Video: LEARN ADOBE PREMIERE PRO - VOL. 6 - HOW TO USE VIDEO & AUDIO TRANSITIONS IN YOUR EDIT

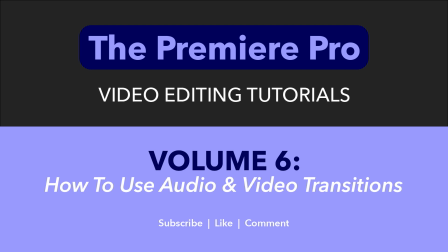Hello everyone and welcome to the Premiere Pro, where you'll learn everything you need to know to go from a 100% beginner to a professional level video editor. We'll release at least one new tutorial every week, and if there's anything you'd like to see covered in the future, let me know in the comments.
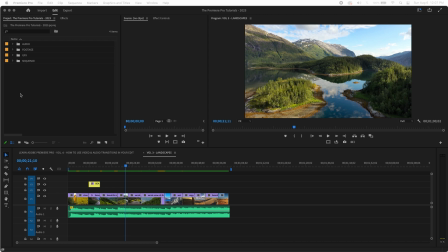Okay everybody, let's get started. In Volume 5, I showed you how to add text graphics to your timeline. If you want to take a look at that video, there's a link in the description. Right now I'm going to show you how to use video and audio transitions. So what you want to do first is go to your Effects tab here.
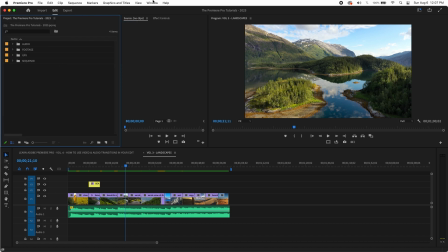Now, if you don't see this, so say this was not here, you can always go to Window, go to Effects, and you'll see the tab.
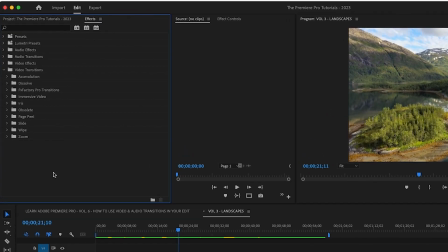So you're going to go to Video Transitions. And Premiere comes with a few basic ones.
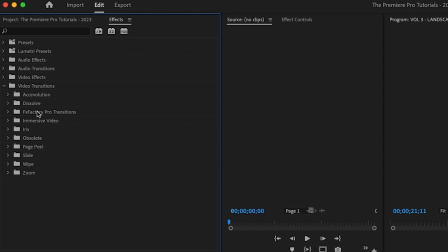There's a couple plugins here I won't get into because it doesn't make sense to go over a plugin that you may not have. There's plenty of plugins available if you want to enhance what comes with Premiere, but we're just going to go over the basic stuff. So Dissolve is pretty much your bread and butter for transitions. This blue box around here is highlighted. It means that that's your default transition.
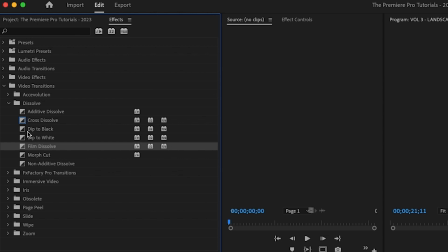And at any time you can change what your default transition is by right clicking and selecting set
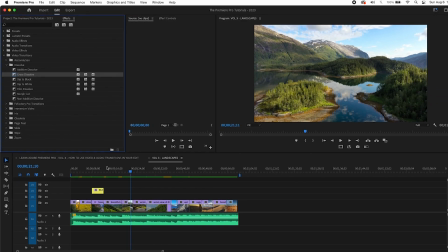selected as default transition. And the reason that you have this, so I can give you an example here.
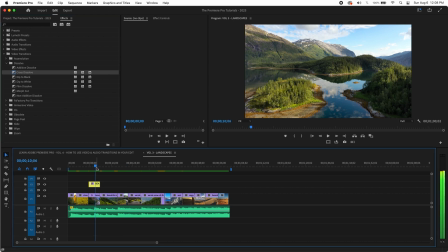This is a graphic.
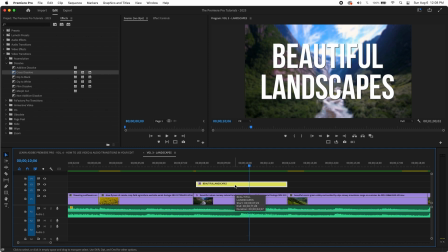If I highlight this and hit Command on an Apple or Window on the Windows machine, hold Command and D,
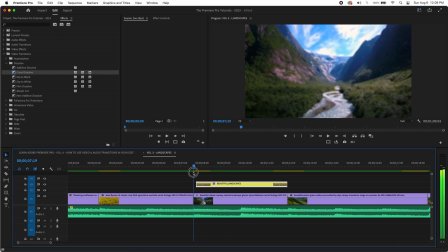and that's going to go to my default transition. And this is just really meant to save you time.
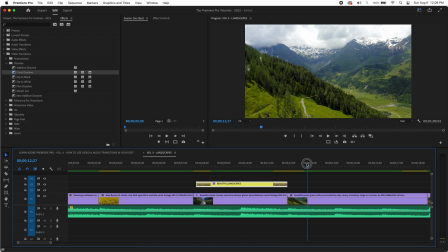So the cross dissolve is the default. It dissolves in and out. So that's pretty cool.
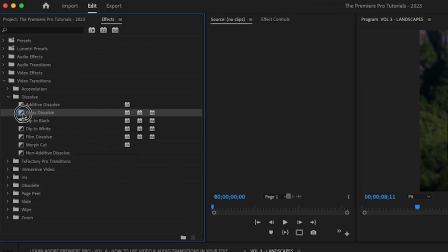Just a nice little trick there with transitions. So I'm going to undo that. So we just showed you the cross dissolve, which is a basic mix or crossfade.
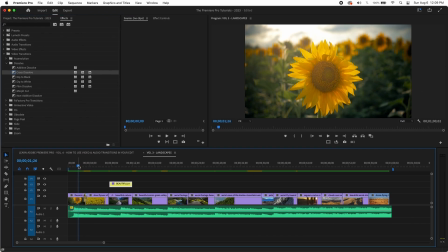So if I drag this down between these two clips and play, it's just going to fade between them.
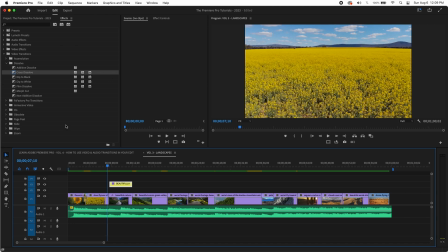Very basic, but very effective transition. Another popular one would be the dip to black.
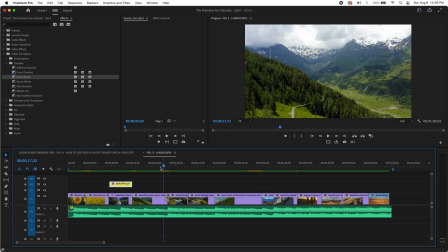That gives it a little bit of dramatic feel. So let's take a look at that. So it's kind of cool.
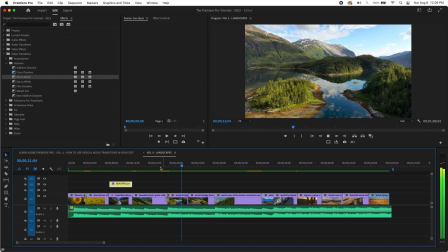That goes down and pops up.
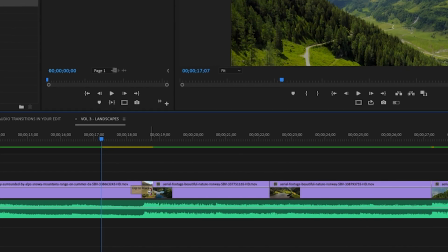And then what you can also do is you can click right here, expand it out. That's going to increase the duration. So if you hover over, if you can see where it says duration, now it's at about 1 minute and 16 frames.
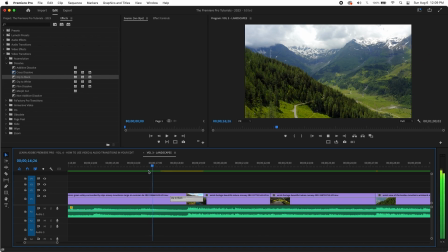It was a little shorter before. So it's going to take a little longer. So let's take a look at that. See how that hangs a little longer?
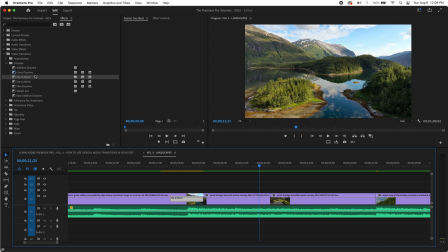It feels a little bit more dramatic. So you can really just experiment with different transitions and different lengths to kind of get the feel you're going for. The idea of transitions is very important. You don't want to do them just to look cool. You don't want to do it to try to make your video fancy. That ends up looking very amateurish and it feels very cluttered. You want to do them for a reason.
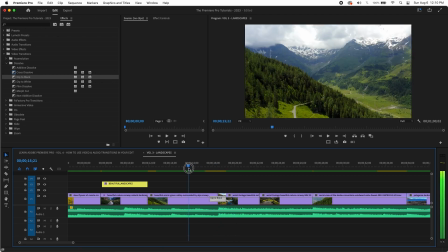So for here, this is a very epic, majestic scene, dipping to black between scenes.
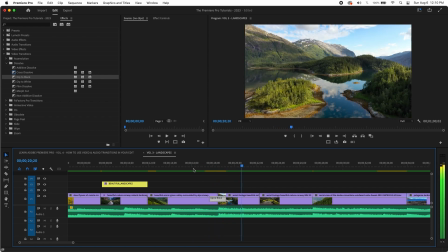It makes it feel bigger and more massive. So that's why you want to do that. Always know why you're doing a transition. Dip to white, same thing, except we're using white.
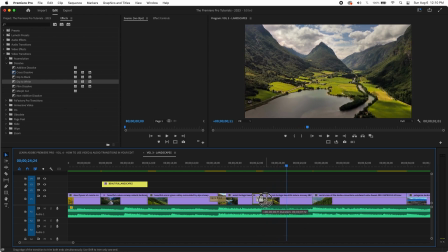And you can expand again. Or you can really contract it and make it smaller.
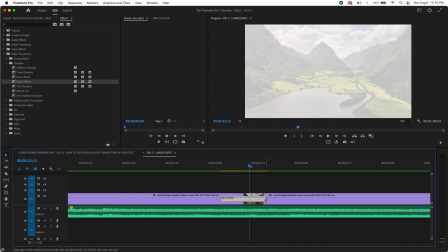And if you make this really small, so I'm going to zoom in, press plus. If you make this really small, and you can see in the right there, the frames. This is the number of frames it's taking. Usually 10 frames is a good length if you want to make it like a nice flash.
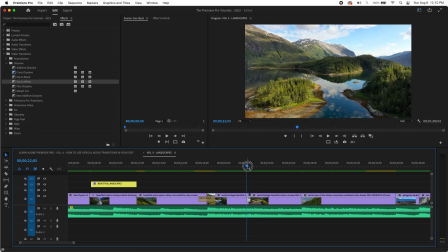See that? And that can be used if you have an effect where you want like someone taking a photo or a shutter and you can add a sound effect. That's a great transition for that. So again, you always want to have a reason that you're doing these transitions.
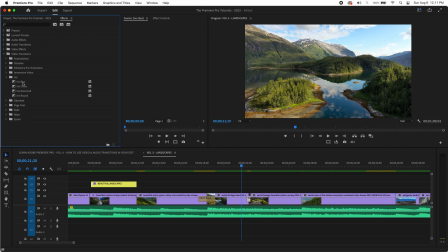So let's just take a quick look at a couple other ones. You know, you can just mess around with this iris box here.
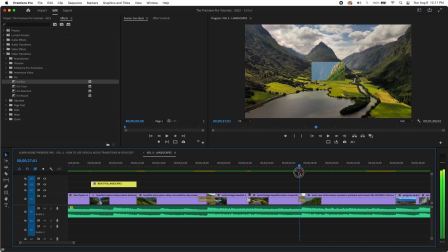That's basically a box transition. Now here's something pretty cool.
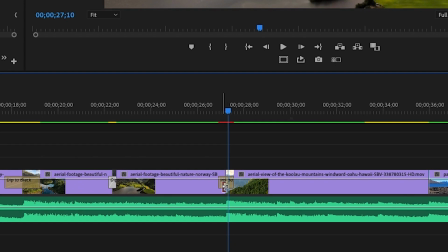I'm going to zoom in.
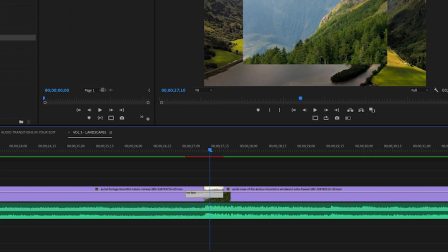If you just click to highlight the transition, and if you go to Effects Controls, and again, if you don't see it, make sure you have it checked off.
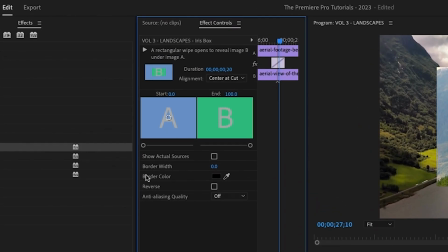You can actually do some things to this. So you can add a border, and you can control the width.
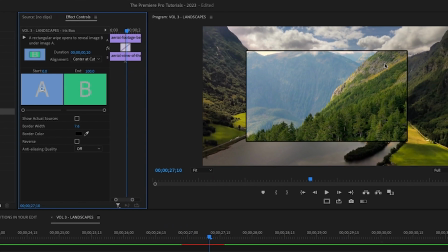So if I just do this, see how that adds that border? And you can keep making that bigger.
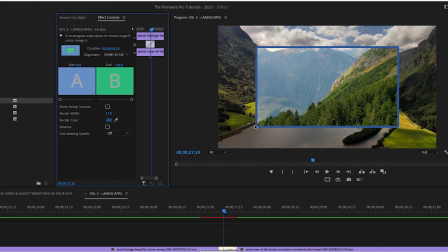You can make the color any color you want. So if you've ever seen a transition with a border, that's kind of how you do that.
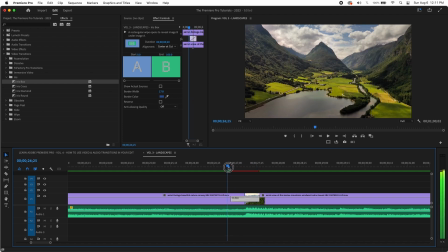Now, in this situation, that's a little cheesy. It doesn't look great, but this is just to illustrate the possibility and the capabilities that you have. And you can do this with anything. So Iris cross dissolve. Let's zoom out a little bit first so we can see more of our timeline.
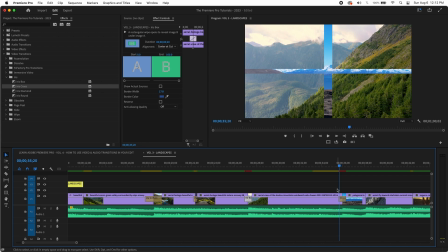And you can do this same thing. Zoom in, click. You're in effects controls. Let's just say 25, and let's make that border.
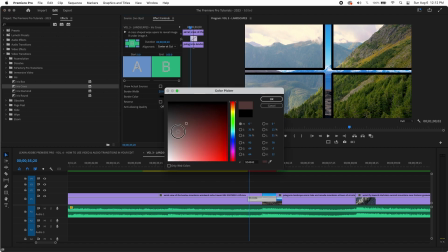Let's go ahead and make that white.
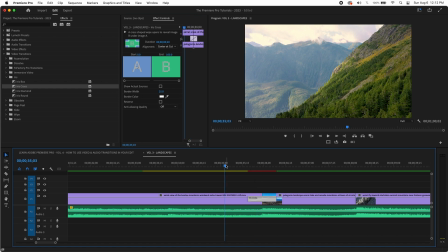If we take a look at that, and this also brings up a point, depending on how quick your system is, you may need to render to do this smoothly and not have your system bogged down.
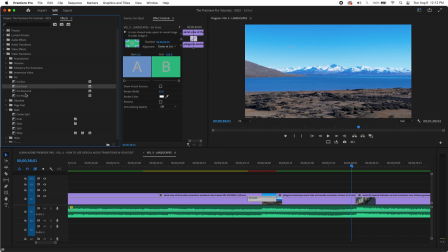Okay. So you have some others. So just experiment with these. It's going to be the same principle for all of these. I'm just going to go away here. I'm going to apply some transitions and then show you the finished video.
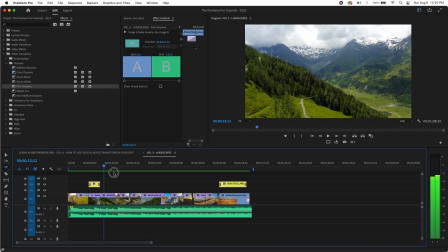We'll be right back. Okay, so I've applied the transitions that I thought fit well. So a couple quick things before we play this back.
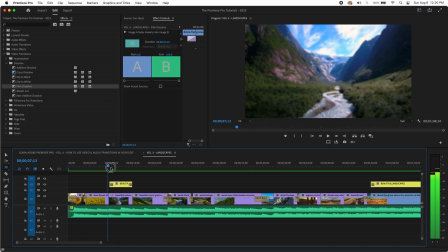One, if you'll notice here, I didn't apply a transition to every single cut because, again, you don't want to overdo it.
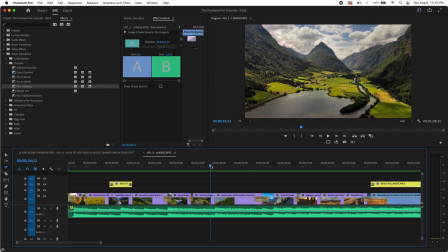This isn't about showing off or look at all these cool tricks this can do. It's about when it moves your story along or serves a purpose.
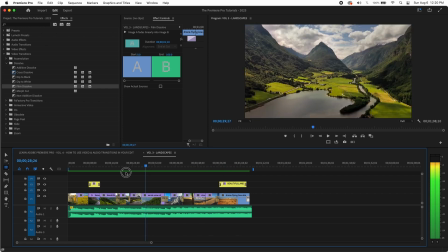So really be selective. Less really is more. Second thing is audio transitions very quickly.
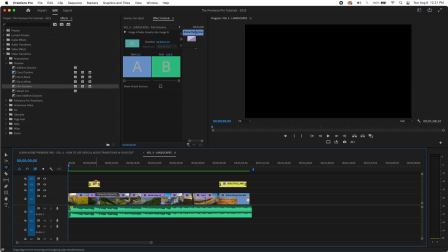They just work the same way video transitions do. So we only have one audio track, but if I had two, I could, the same way you do cross dissolve to fade between the different tracks.
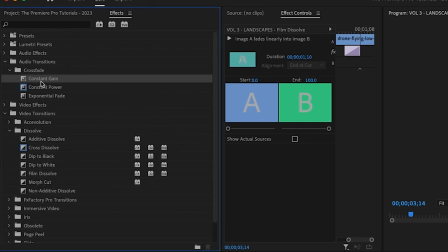What I would do is go to audio transitions and cross fade. But we only have one audio track here.
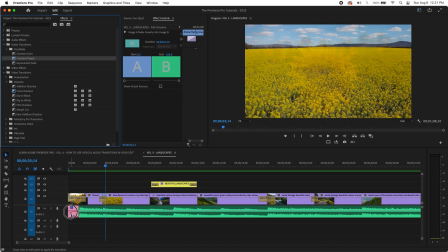So what I want to do, I just want to fade up the audio a little bit so it doesn't come on as abruptly. And if you listen to that,
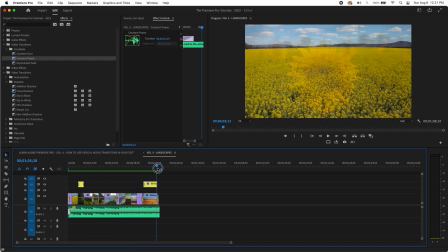and that's good. The track fades up a little on its own, but we just make it a little softer. And then at the end of this video ends, and we don't want this to end, the audio to end abruptly.
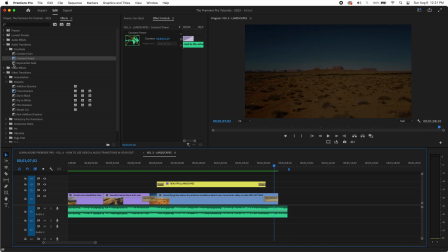Right? That's horrible. So what we want to do, again, there's reasons for this stuff.
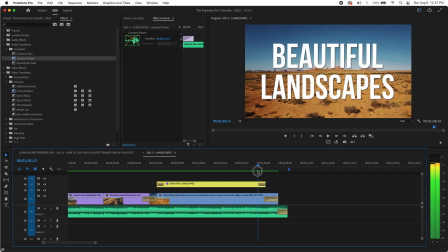We want to give it a nice slow fade. So this is the ending video transition, this film dissolve. But I want it to start to fade a little before so that we feel like everything's ramping down at the same time. So let's take a look at that.
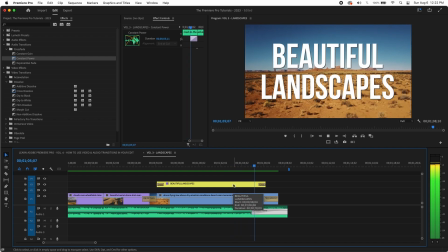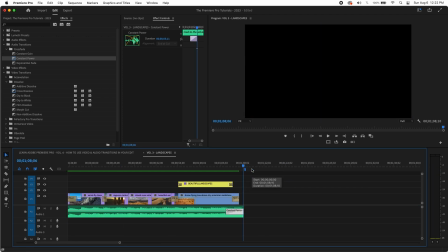There we go. And then maybe I might end it just a little quicker so it doesn't hang so long after the video completely goes away. So let's try that.
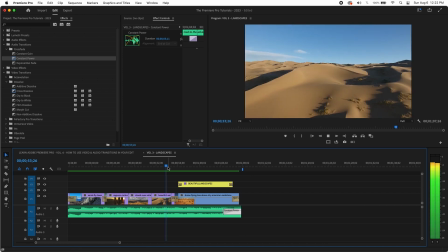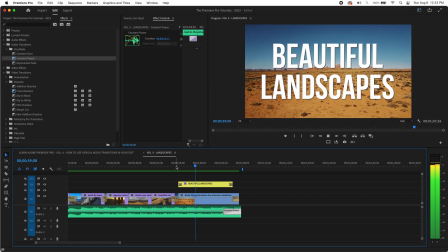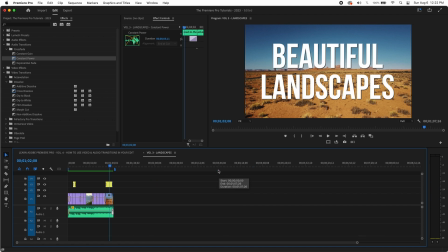There we go. We have another video in the books. So let's just take a look at this really quickly.